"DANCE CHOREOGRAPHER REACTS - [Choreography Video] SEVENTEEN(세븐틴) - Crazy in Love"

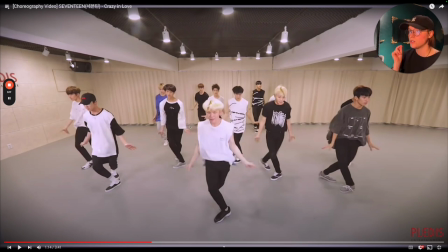[9:16]
So that's a great example of clarifying and solidifying your grooves or your extensions and how you want them to come across which is really nice
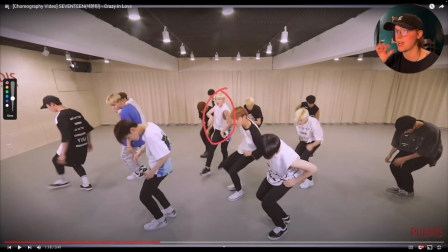[9:26]
and also notice too everybody was transitioning he was the only one that kind of backed up still engaged with his grooves what have you so that was still very enjoyable and he's also the only one that is still um in the center and making eye contact eye contact
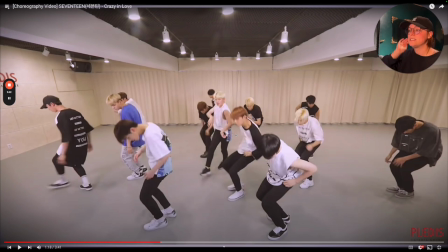[9:41]
is a really big thing for them and it's really nice to see that they are intentional about that because it makes it easier on the audience member to know who we need to
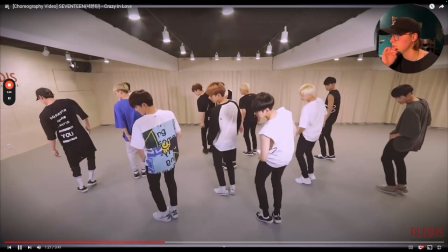[9:49]
look at if you look here too
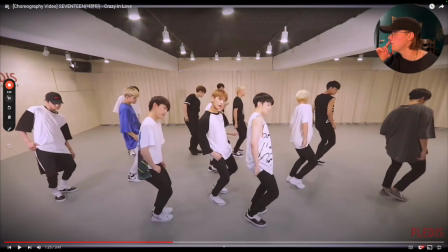[9:54]
he's the only one that gave a second look if you think about it he started he looked before he did the groove and then he's the first one to look again and that's how you know who to look at that was really nice and also this groove and then they go then they go back into it i love the little
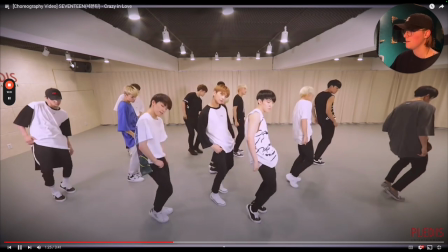[10:14]
interruption groove there it's so fun uh-huh
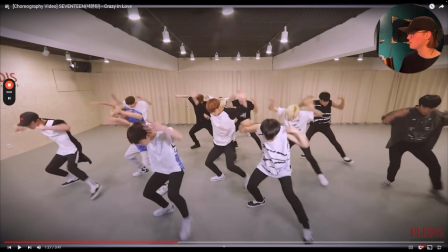[10:19]
how they hit the percussion do do do do with a twist uh not quite a twist to flex but definitely um more the isolation twisting here which is super nice
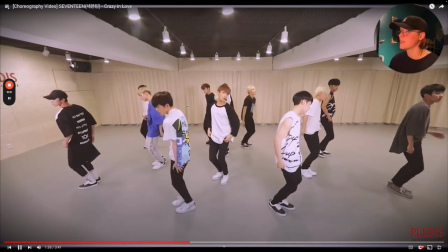[10:30]
i love that with the peel out the hands love that bringing it in then we still have on crazy love this probably our key move there
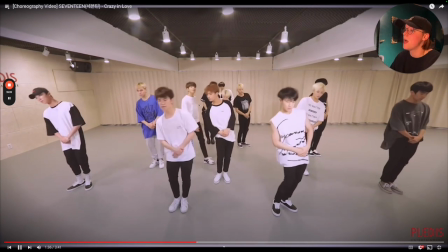[10:38]
when they're one of them is staying up everyone else is dipping down just a little bit more this was sick and they went fast to bleed it
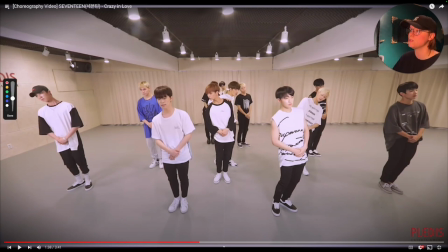[10:46]
into the next verse and then they tensed it up but they've also too they've been one of the very few groups that i've noticed they use their hand signals even though he's controlling him or he's like signaling to him no one else sees that so it's really nice it gives the appearance that
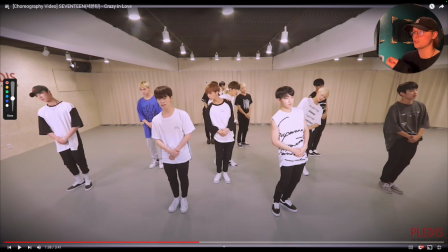[11:02]
he's controlling everybody as a whole not just the one individual person and that's really fun and i've seen that a couple times throughout multiple choreographies from 17 it's just a really fun gimmick it's a side baby thing that they may just do themselves or maybe it was like hey do something to where it shows that you're stopping
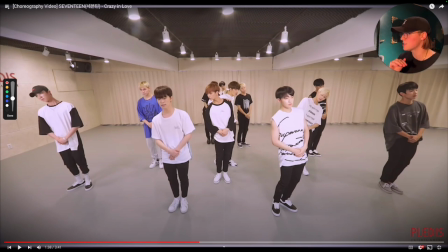[11:20]
them and that may be their go-to i love it every single time i see it i love it because they do it so well and they fully commit every single
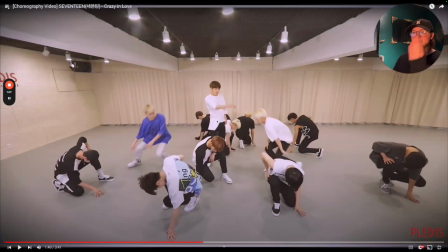[11:26]
time it's wonderful then it goes and it hits that tone really well everybody bleeds down
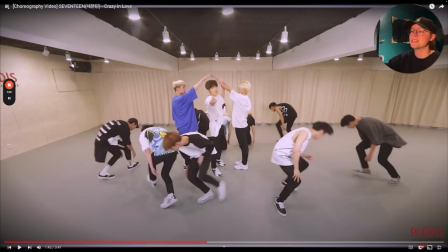[11:35]
and then we see we see this they like to make little houses for each other keep each other warm oh so
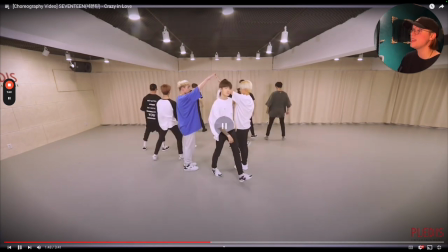[11:40]
sweet he pulls it in and what's nicest by him doing that it looks like he's pulling
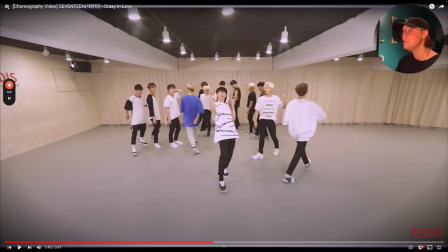[11:45]
all of his members in to reset up on the outside he walks out then we have someone new oh so nice they all come out and they're looking like
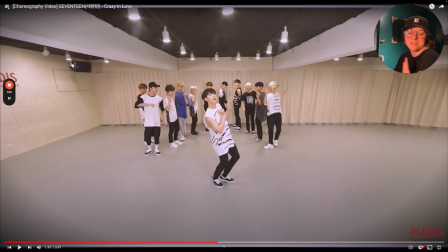[11:54]
uh this feels like one of those like chill hype hype people that they're giving them it's just really fun super chill moment they're like what we get an a count to just stand there and snap who are we i just think that's really fun because i've had those conversations with my students
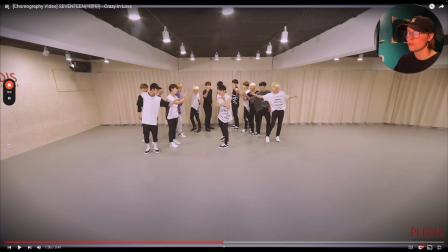[12:10]
when i give them choreography that's like grooves on both sides normally i don't do that unless it's a drill but in choreography i'm like we're gonna do it on the second side and they're like oh we get to do the same groove on both sides who are you it's just really fun so
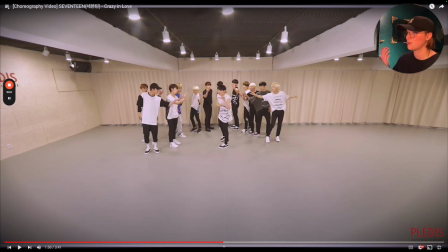[12:24]
i bet they have those conversations where they do such intricate and difficult choreography and then they get choreo like this where they have moments where they get to actually breathe they're like are you sure are we allowed to do this like it feels kind of like a crime sometimes whenever you're so used to a certain concept
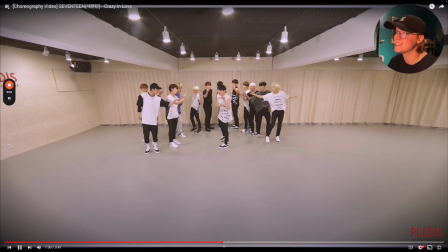[12:38]
or construct of choreography I just love it I just think it's fun to see these moments here and I will say
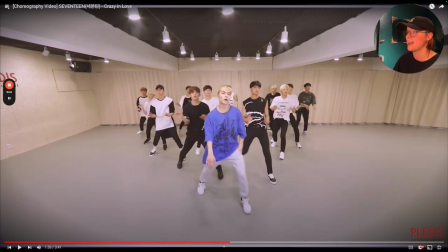[12:45]
it again he is the only one that is in purple and everybody else is in black and white and what's funny is it just shows the caliber of the group as a whole he didn't stick out to me until this happened and I think that's so weird because normally you would be like
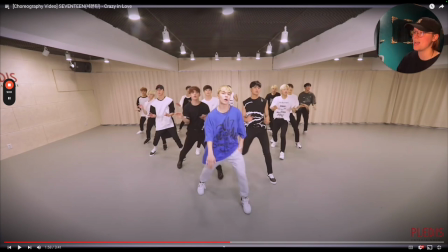[12:58]
oh they're wearing it and you naturally wanted to look at them but i didn't that entire time and that was really cool and then i noticed him after he was featured so that's kudos to 17 for maintaining performance based on the feature very impressive i love that he's having his own moment they're